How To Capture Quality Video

Lighting is important outside or inside and inside you can pick a place that is probably better than this it's dark in here now most
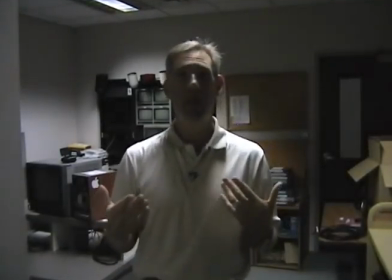cameras can compensate for that but because there's light on my shoulders behind me and not on my face I look pretty dark but if you have a good camera
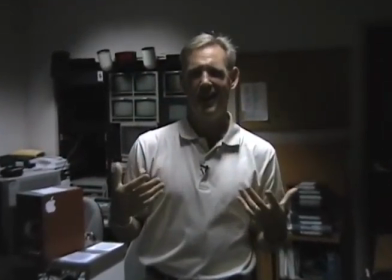that has a light you might be able to compensate by turning the light
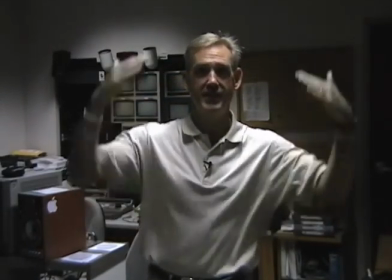on and now you should be able to see my face and I could even get closer you'll see a difference
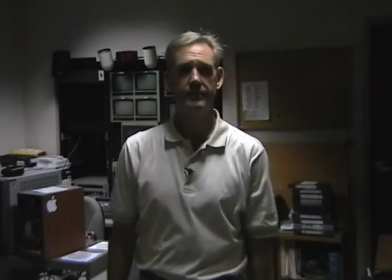because they're not real bright they're just enough to fill in if we shut the light off I can also
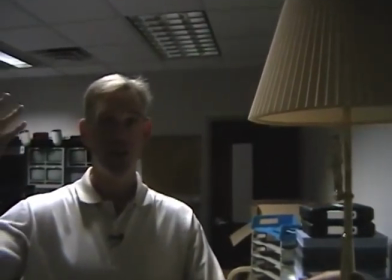step back into this light that's coming from the ceiling now you should be able to see my face better but I should look like a bank
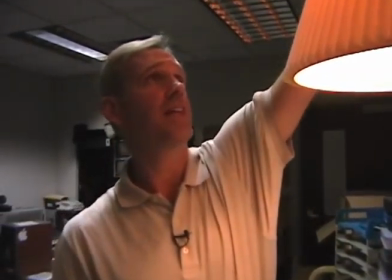robber of sorts because you know I got dark shadows in here because the light is straight above better to have a light coming in your face or
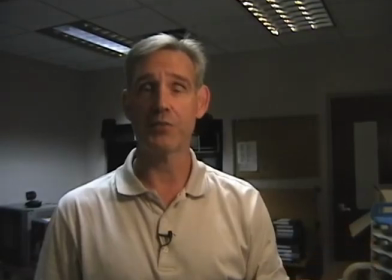reflected off of something. The solution could be as simple as a lamp.
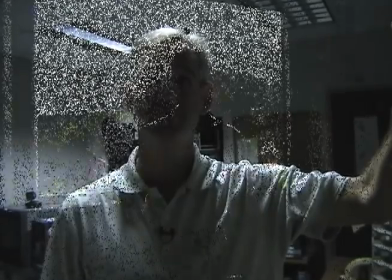All you need to do is put one near the spot that you're at, and in this case we have a very dark situation,
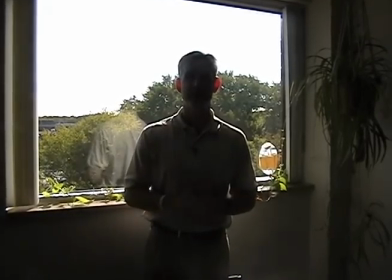so I can turn the light on, but it doesn't do maybe enough, but it does help.
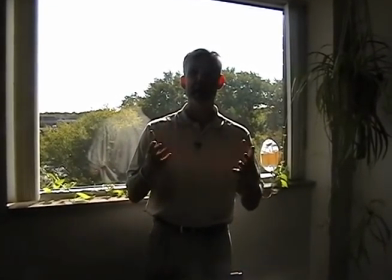But if I take the shade off,
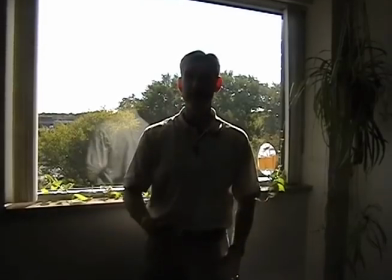now suddenly there's even more light, and that's a big difference between trying to convey a message like this, then like that.
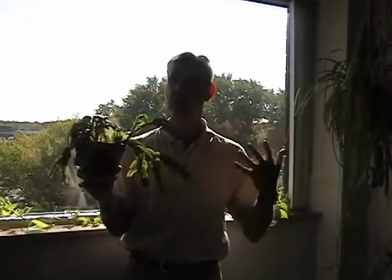Here's a great example of a high contrast situation where I'm standing in front of a window which obviously is very bright.
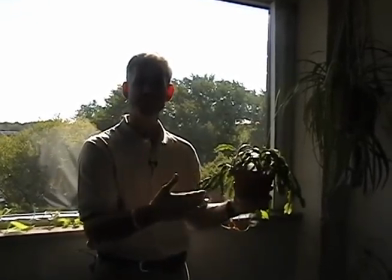Camera has what's called an iris and in auto it's going to try to expose that the
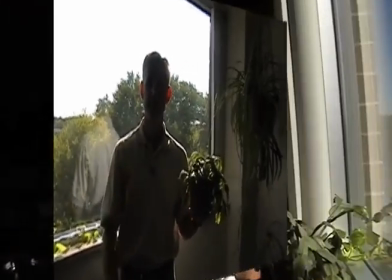best it can so it should make me very dark and if you can't see me well there's the point.
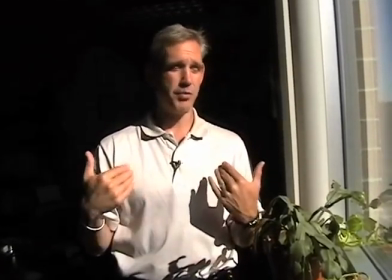What if I was displaying a plant? Okay Ron you're going to love me because I'm doing nothing but plant stuff here.
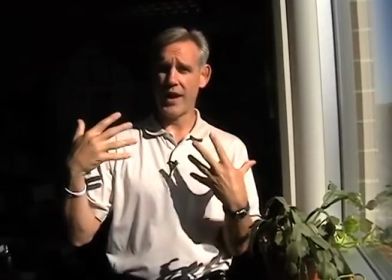So if I was going to show this plant, even if I put the plant in the sun, it's going to be hard to see.
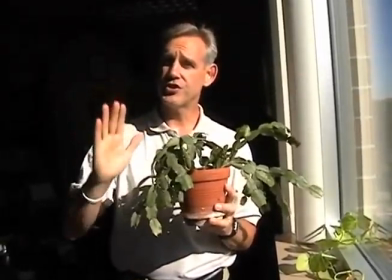So let's change it so the sun is not directly behind me.
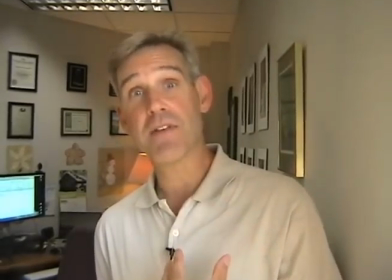If you use window light, it helps, but not with the sun directly on you because I have a problem as the person speaking.
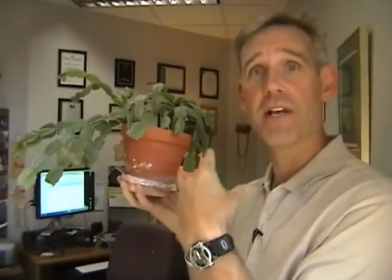I'm squinting. It's really bright and then it's still a high contrast. Now I might get too bright in the back and if I'm showing you something,
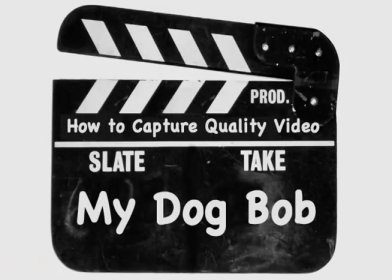it may or may not work out but you can still use sunlight but as long as it's reflective light. Now I'm out of the Sun but there is light hitting me from the window. It's not direct but it is light and so if I show you my plant you should be able to see more detail because there's not so much high contrast on the plant.
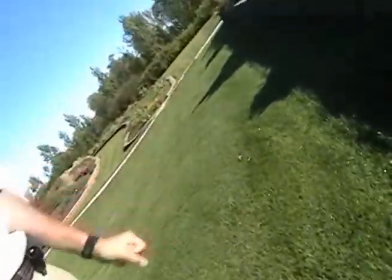My dog Bob is something news photographers call it when they get out of sync with their start stop button.
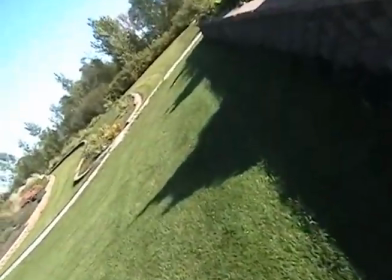It's important to record what you need and don't get what you don't want.